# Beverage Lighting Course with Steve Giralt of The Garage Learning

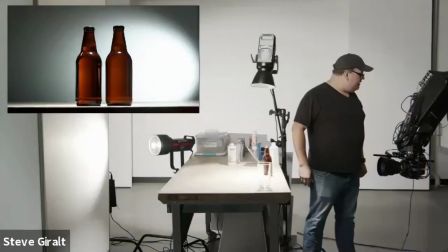And as they spin it around,
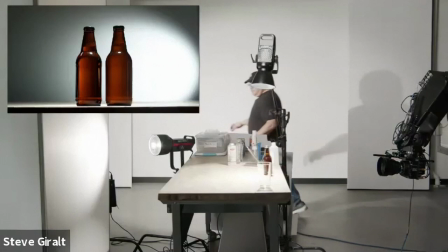you you know boom so now you see how that is diffusing the light behind it and it's no longer as kind of hard and crisp
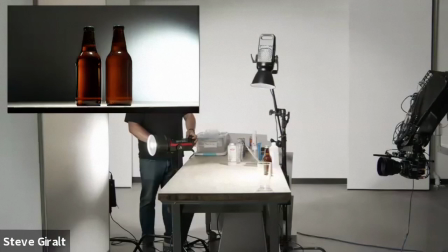so now as i move this around you see those highlights are just a lot softer and a lot prettier um so that's
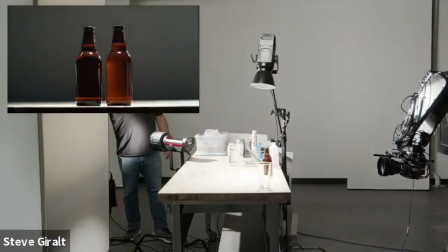actually a really great way to go the other thing you could learn from here right if i backlit
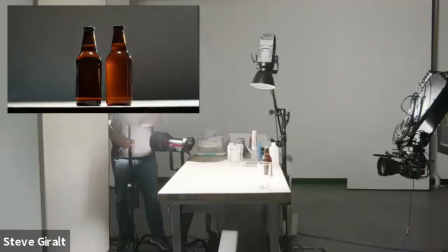the the drinks too here i have a light that's coming straight
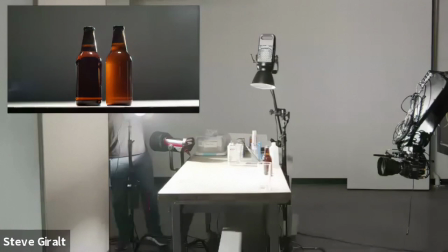into these drinks right and we do this all the time
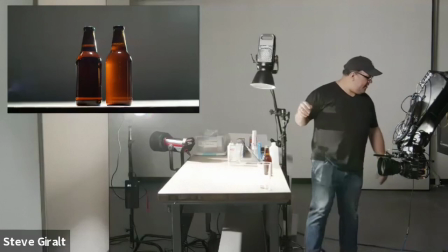so this is giving us a really good example to show why we
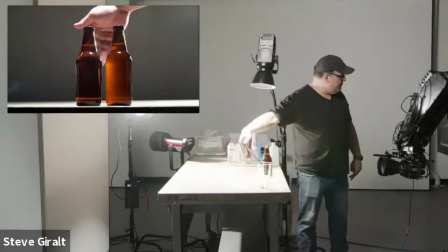do this see how the one that has no dulling spray on it is just
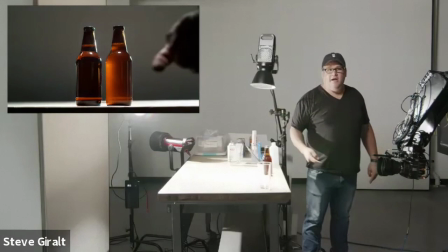still black and just totally see through where the one with dulling spray is
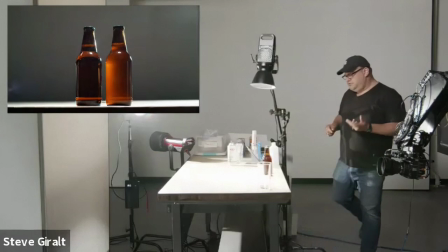doing a really nice job of catching that hard light from behind and making a really beautiful glow the next trick I'm going to show you
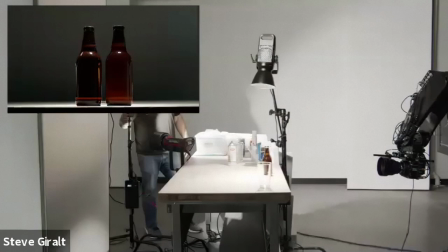on these is
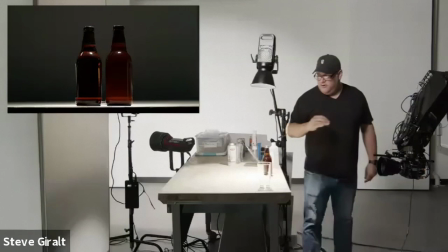let's say you don't have enough lights to have a light back there and a light over here and you know a lot of you might just have a flashlight or whatever you have
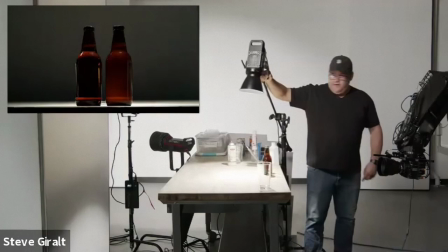you could actually use this one light that I have up above here which is actually lighting my bottle in the
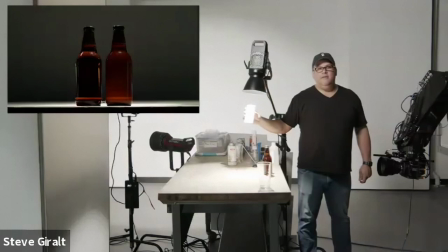foreground and then you can use a little reflective card so I'm going to ping
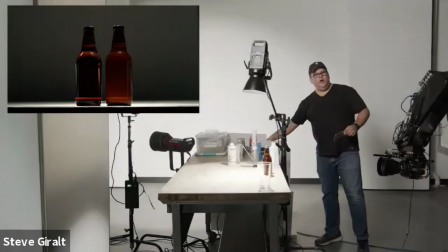you the camera right there you see how reflective this is this comes in these
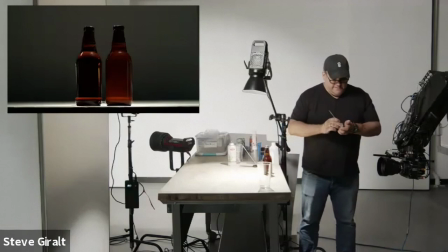they're called show cards and there come these large sheets and you just cut it down to what you
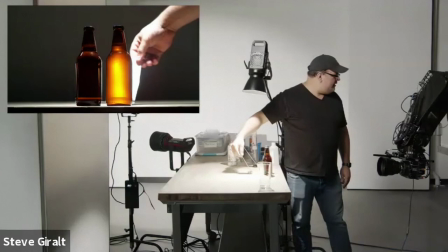need to do and the use of this is boom look at that so i could hide this kind of behind the bottle and then this light is like way too bright for
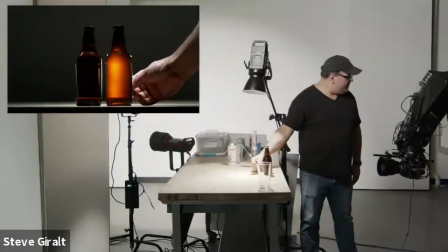to be doing this so i'm gonna put that down so you see like and then i could bring this right up to the back of my thing
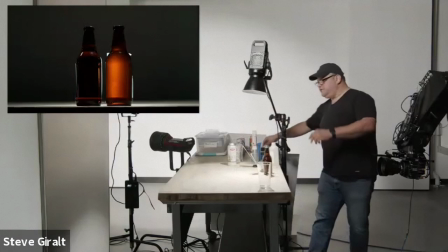this card might be a little big but you could just trim that down or i'll just do it real quick
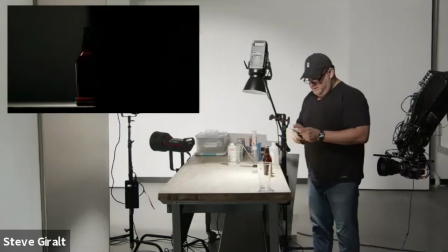here it's
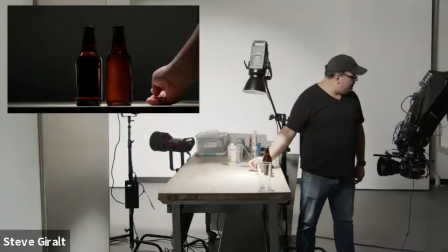easy enough to trim it down for whichever shoot you're doing so
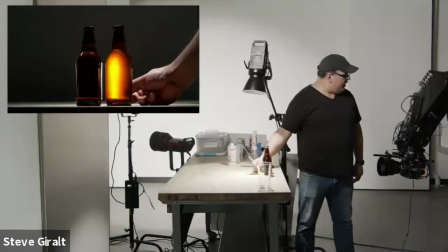there we go so then as i tilt this back you see here i could catch a lot of light or just a little bit of light and i could really tweak that i could move it left to right and that really
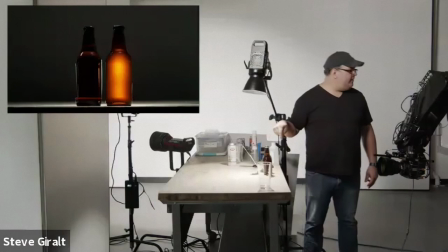moves that that whole thing around and now my background is independent from the lighting on my drink so that's a really cool thing about this you can even like really spot this in this light and block the light hitting the bottle itself and literally it's only going to be lighting the card behind
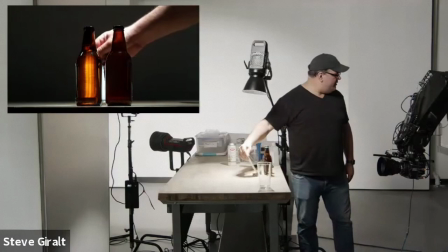it this to me is a little strong like actually if I show you here you see how really like oh that's like super strong ping that we're getting
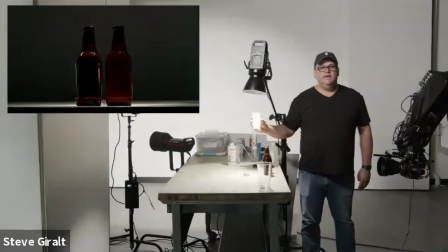from this reflective material here so I like this one that's called Florentine which is a little softer it's kind of it has it still has
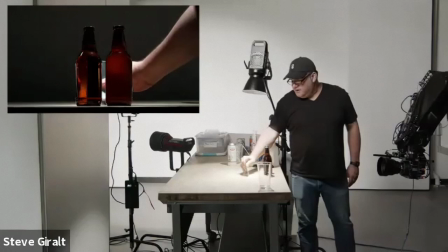that nice reflectiveness, but it also is not so super strong like a mirror.
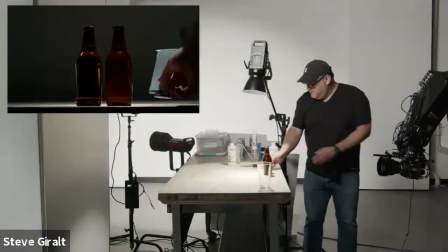It really depends on what you're shooting. Like if you have a really dark liquid, you might need to really blast it with light and use something a little bigger.
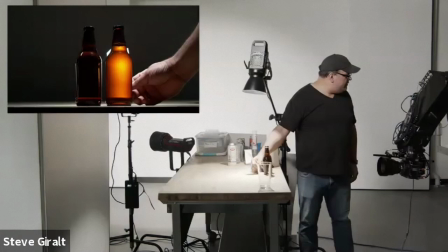Actually, this is the one I designed for this right here. So I would still have to trim it a little more.
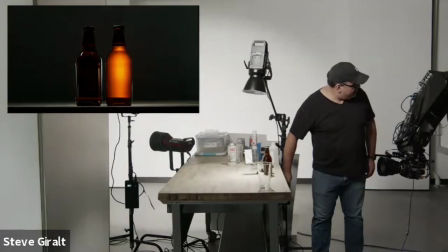That light is still a little bright, in my opinion.
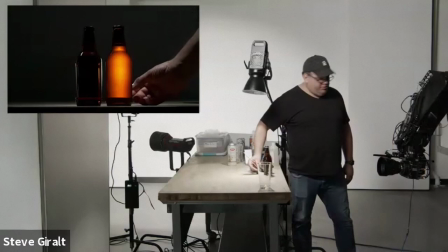yeah so there you go so that light is just putting on a beautiful light to make my beer glow and then if we had not done the
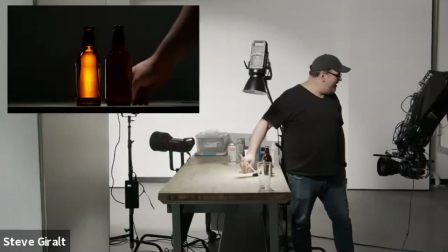doling spray just to show you you know it's a lot harder to make it look right so um as you see it literally is not forgiving
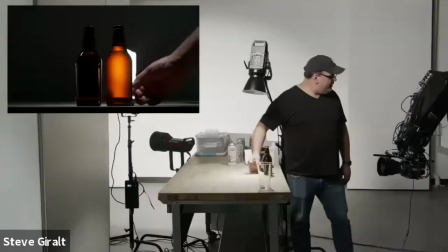like a clear liquid like this um really reflects everything that we do so
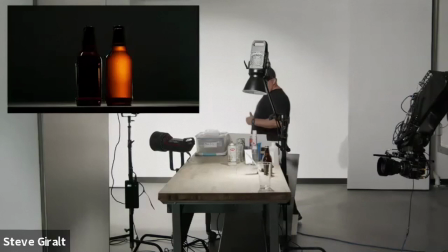then the next conversation we can have now that that's there is let's talk about our background.
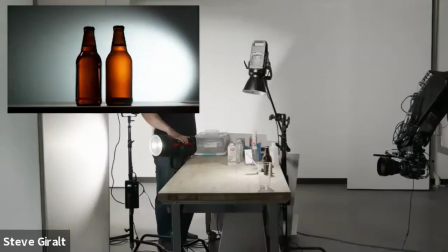Do we want this to be a dark background? Do you want it to be a light background? As you see, I have a light here that can move around and I could do different effects.
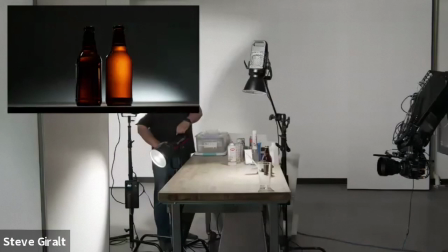I could have it come from below more. We kind of want this like horizon light.